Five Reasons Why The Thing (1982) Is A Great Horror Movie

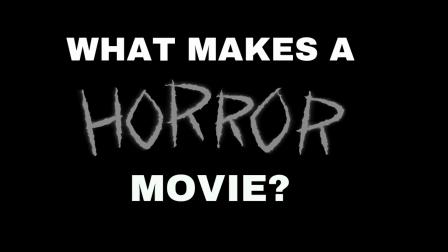3s
People often have different perspectives of what constitutes a good horror movie.
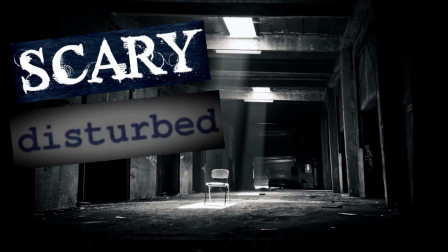8s
Some people want to be scared, disturbed, for there to be some type of running social commentary, or even have a few laughs.
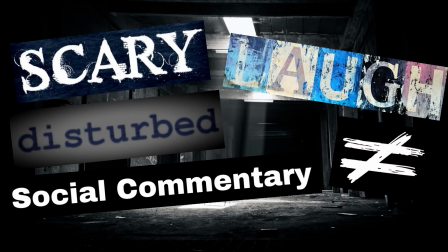16s
But not all horror movies are created equal, and some have their own attributes which make them great.
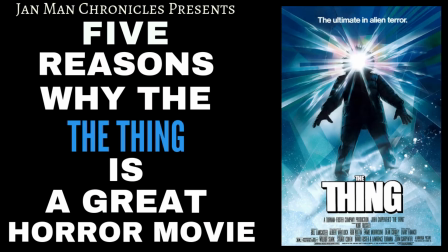22s
Hey everyone, this is Jay and Man, and these are 5 reasons why The Thing from 1982 is a great horror movie.
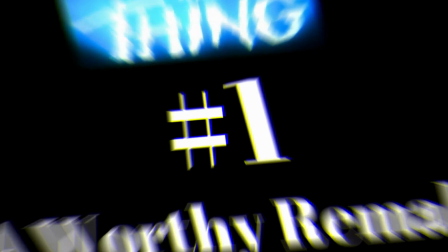31s
Number 1. It's a worthy remake. The horror movie genre is ridden with remakes.
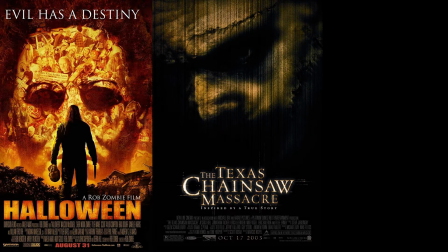37s
Almost any horror movie that has ever had any kind of popularity or notoriety seems to be on the table for a remake,
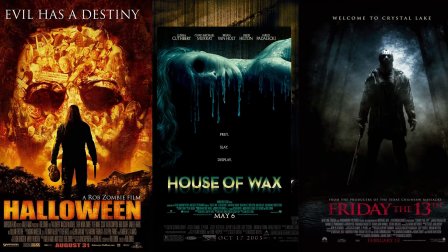44s
and often seemingly for the ultimate reason to make a quick buck off name recognition. Yet prior to this remake craze that began in the early 2000s, along came The Thing,
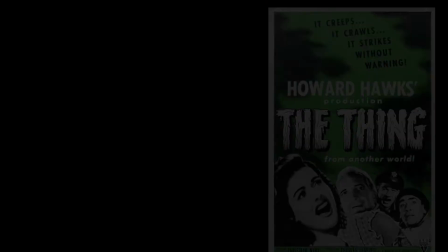55s
which is a remake or reimagining of 1951's The Thing from Another World,
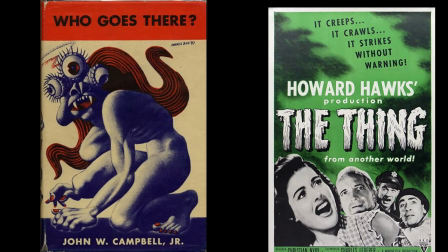60s
which is based on the 1938 novella Who Goes There by John Campbell.
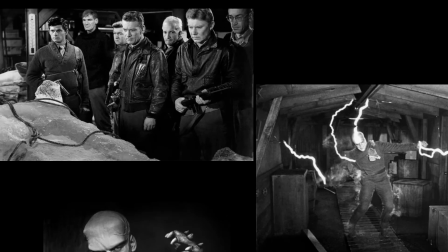65s
The Thing from Another World is still considered a genre classic that melded science fiction and horror,
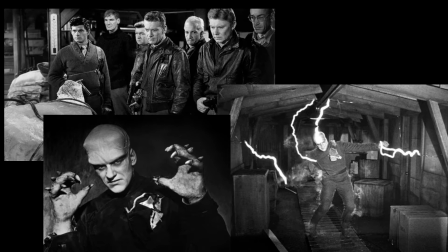71s
so it wasn't an easy feat for 1982's The Thing to pull away from, much less overshadow the original.
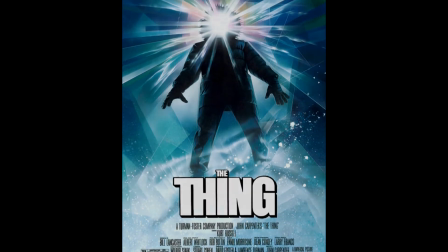78s
But in many people's eyes, that's exactly what The Thing has done. The movie initially received a poor critical reception upon its release,
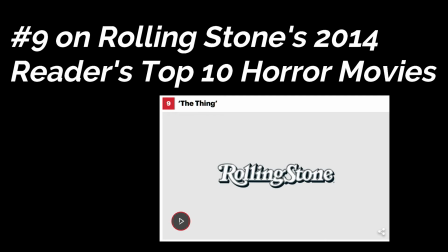86s
but has gained a rather large cult following and has risen to the top of many horror fans, even critics, top horror movies ever made.
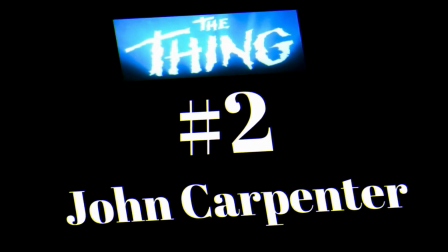96s
Number 2. John Carpenter. If a classic horror movie is going to be remade, there aren't many who are more qualified than John Carpenter,
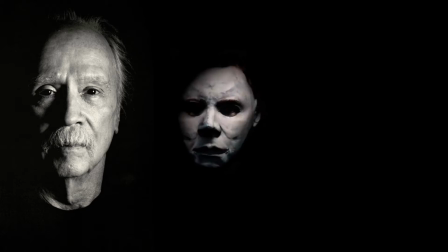106s
especially in hindsight, with movies under his belt such as the seminal Halloween and other genre fan favorites such as Christine,
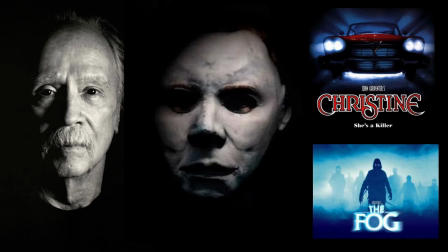114s
The Fog, and many others, not to mention other movies that sway in and out of the genre such as They Live and Big Trouble in Little China.
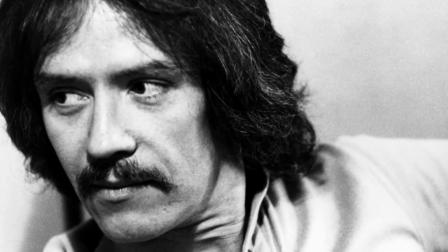123s
Consequently, Carpenter has become an icon of horror movies.
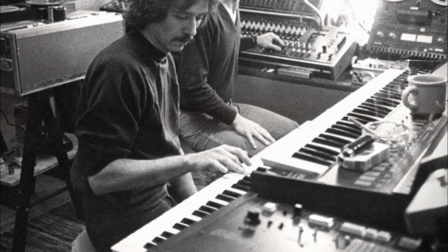127s
Moreover, something that sets Carpenter and his movies apart is that he often does his own score,
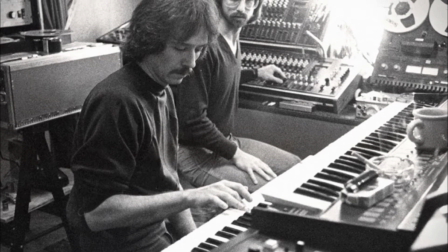133s
and is of course most well known for his scoring of Halloween,
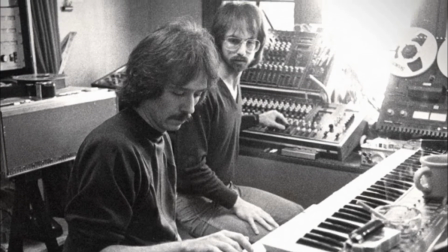137s
yet the score he provides for The Thing is often underappreciated for its intended underlying ominous mood throughout the movie.
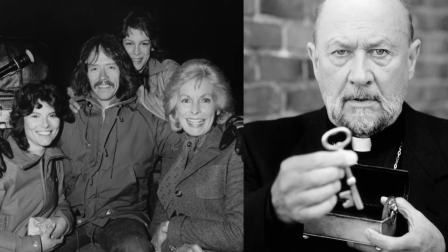146s
Carpenter also often casts actors whom he has worked with before and bring a certain chemistry and charm to his movies,
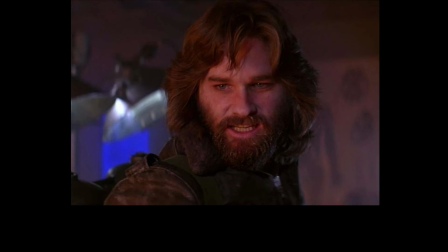153s
such as the case here with his casting of Kurt Russell as the lead character MacReady,
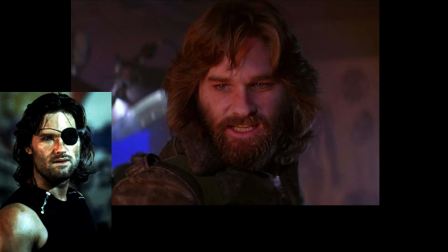158s
who also shined for Carpenter in Escape from New York and Big Trouble in Little China.
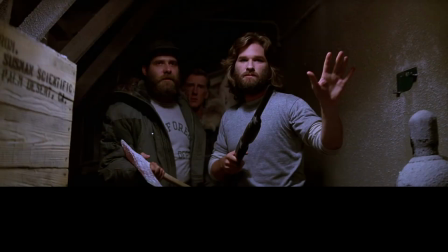164s
Number 3. Paranoia and Tension. Not just Kurt Russell, but the entire cast, the screenplay by Bill Lancaster,
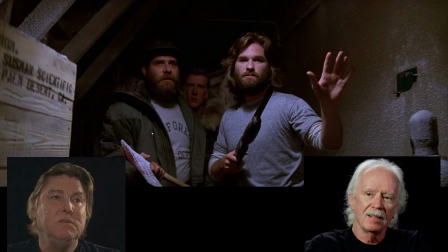172s
and the direction of Carpenter lend themselves to building one of the strongest aspects of this movie, and that's the built tension and paranoia,
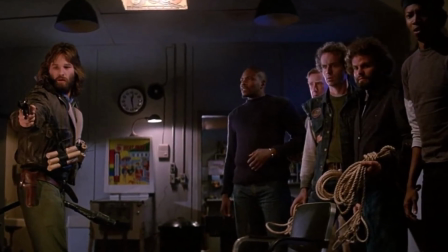181s
both among the members of the research team in the movie and the audience, who also never know who the alien thing has taken over.
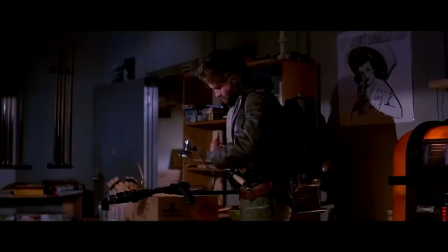189s
The way that the tension rises through the final act is damn near masterfully done,
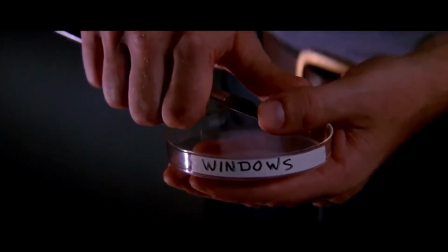194s
such as how the team checks each other's blood in this scene to see who is telling the truth
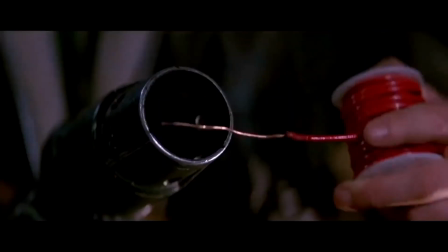199s
and who isn't when it comes to who has actually been replicated by the alien.
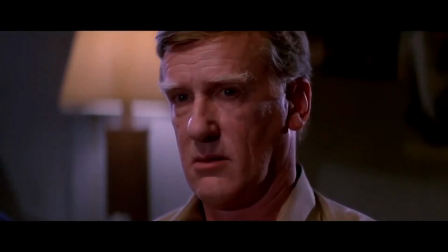208s You were the only one that could have got to that blood. We'll do you last.
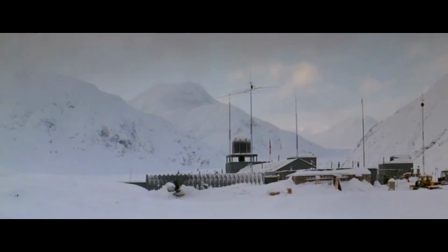216s
Number 4. The setting. The snowy, icy landscape in The Thing works very well to create this sense of isolation.
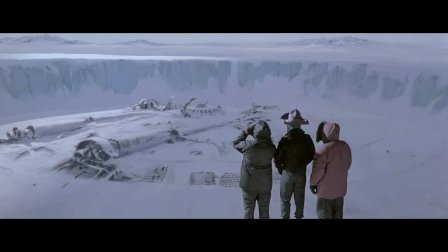224s
When the camera pans or zooms upon this foreboding vicinity, it makes it feel all the more real that these researchers are alone in
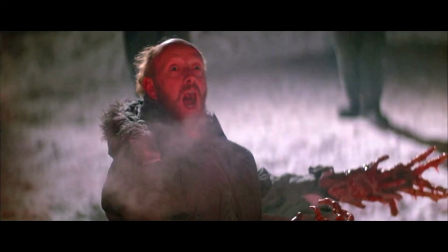232s
the middle of nowhere and out of luck and helpless once it becomes apparent that they are being parasitically assimilated by this alien being.